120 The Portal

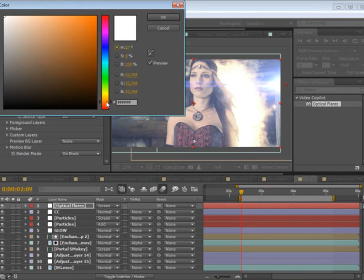[32:57]
So we want it to match our color, so we'll set this to kind of a warm color.
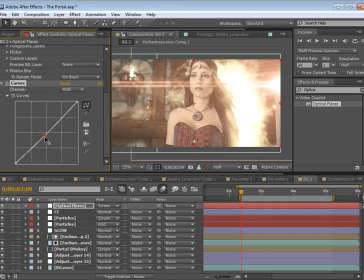[33:09]
And I also want to add a curves adjustment so that we can bring the brightness down just a bit.
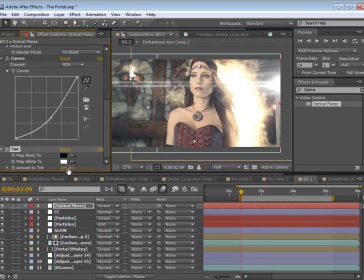[33:16]
Maybe a tint effect as well, so we can just bring some of that saturation out of it.
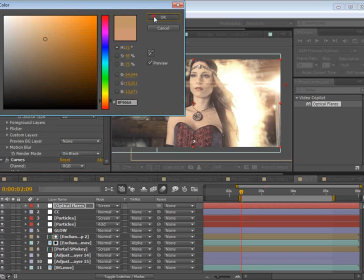[33:27]
Cool.
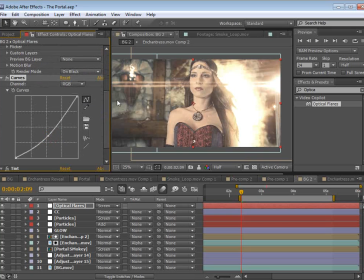[33:29]
So what we can do here is just play around with the position and the brightness.
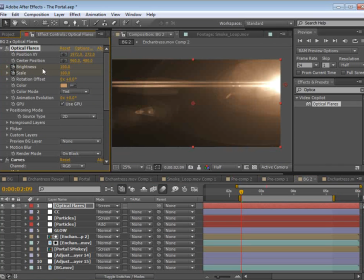[33:37]
So what I like to do is just, let's see here, take the brightness, hit U, and the position XY.
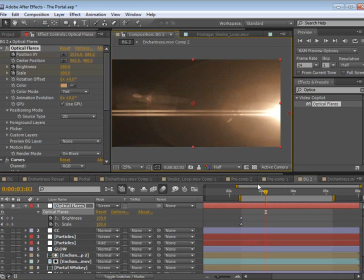[33:46]
And we'll just move forward a little bit, and I'm just going to animate it down. And then we'll animate the brightness.
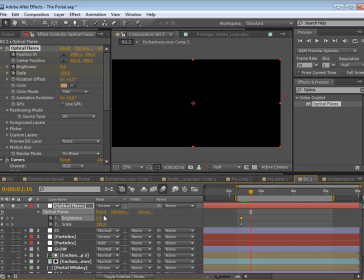[33:54]
So maybe we'll set the brightness down to 0. And then the brightness goes up a little bit, and then back down to 0.
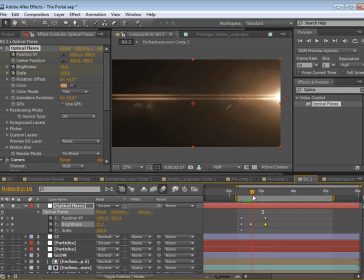[34:03]
Hit U, and you can see those keyframes. So it's just like whoosh. It's a quick little flash of light.
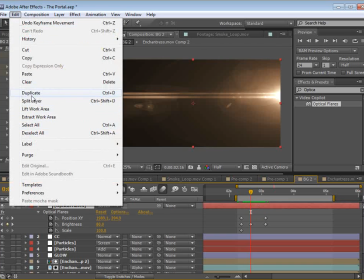[34:10]
And then we'll duplicate the layer. So we'll choose Edit, Duplicate, and maybe we'll switch the position.
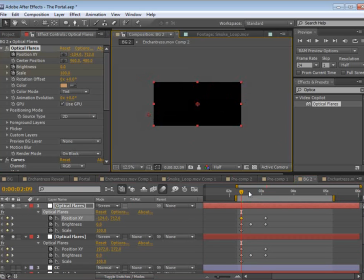[34:19]
So let's move the position over here to the bottom and maybe have it go from here up a little bit. So we have something kind of going on like that. Maybe even it moves inward a little bit.
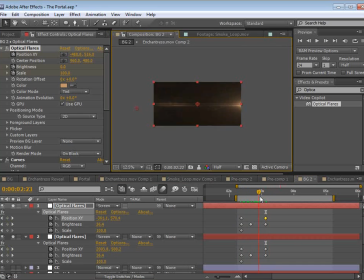[34:33]
Or better yet, how about it moves away? And then we'll offset the time of this.
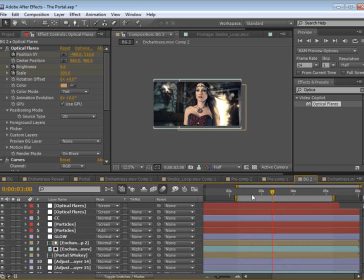[34:40]
So let's see. Unsolo that. we have our flare going out about right there.
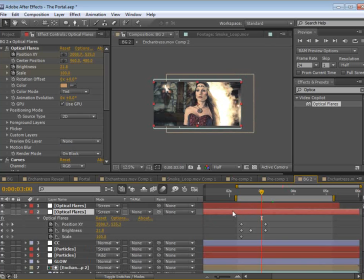[34:47]
So maybe we have a quick flash of light.
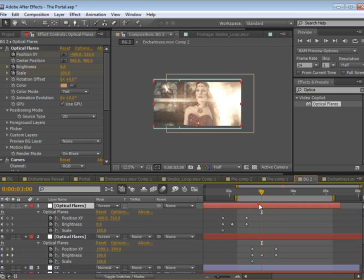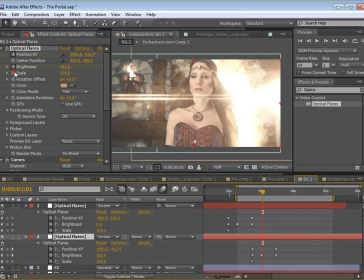[34:58]
You know, and another thing too about these optical flares is we don't always have to use them so brightly. So we can really bring the brightness down and just try to make them a little more subtle, or even add, you know,
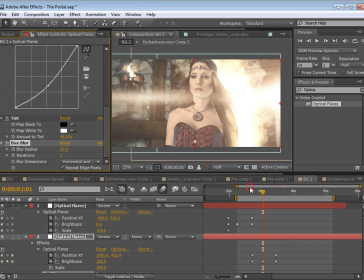[35:13]
like a box blur on top of it so that it's a little bit more subtle in the shot and looks like you know, maybe even like an accident.
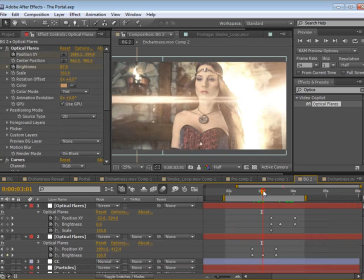[35:23]
So you want to play around with the flares and kind of pop them in and out and make it look a little bit more you know, chaotic for this particular shot.
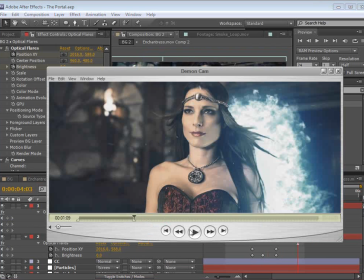[35:32]
If you look at the example here, you can kind of see,
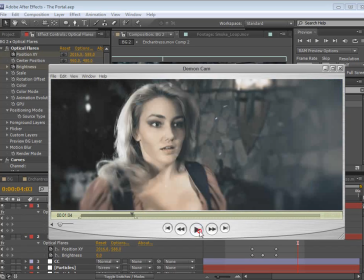[35:37]
you just see some little blue flashes of light that kind of come off the side, have a little bit of a blur on them so they're not so intense.
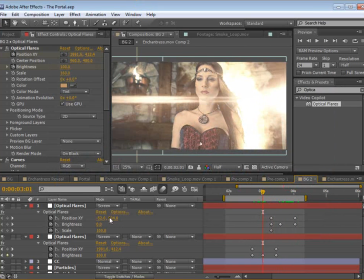[35:45]
So don't feel like you have to make them, you know, as dramatic as this. I'm just trying to do it so you guys can kind of see what's going on.
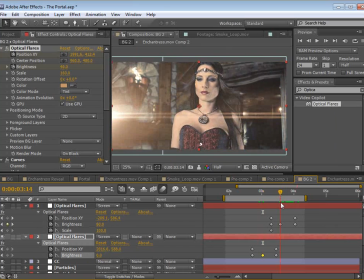[35:52]
But, you know, doing it subtly and, you know, with just some blur on it really looks nice. Okay, so we'll take a quick look.
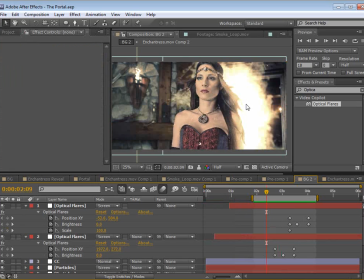[36:04]
All right, now before we finish, I want to show you another advanced technique that you can use to reveal someone either coming out of a portal or a force field or coming through a wall that really works well.
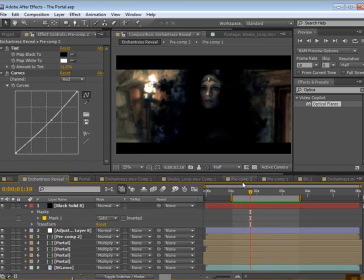[36:18]
And you can kind of see the benefits here. You can really see that she's coming through and it just has the depth of a real person rather than just kind of fading in.
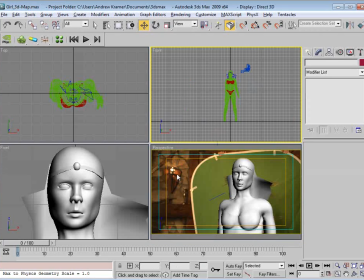[36:30]
Let me show you how I set this up. So inside of 3D Max, we have this sort of generic looking female model. And I've added just a few little things to match, you know, her outfit.
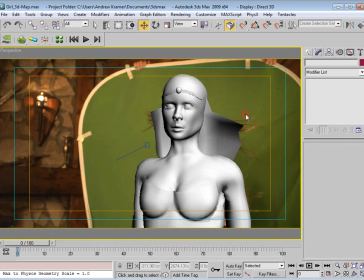[36:44]
And we have just a single plane that represents her hair.
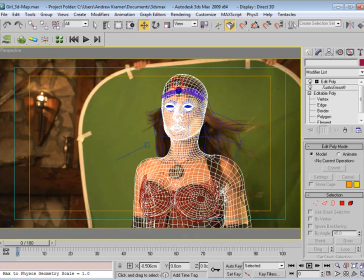[36:48]
And the basic idea is to take your model and just try to line it up with your image. So you rotate it. You know, I do a quick little edit poly, and I take some of the vertexes and make sure I have like a soft selection on.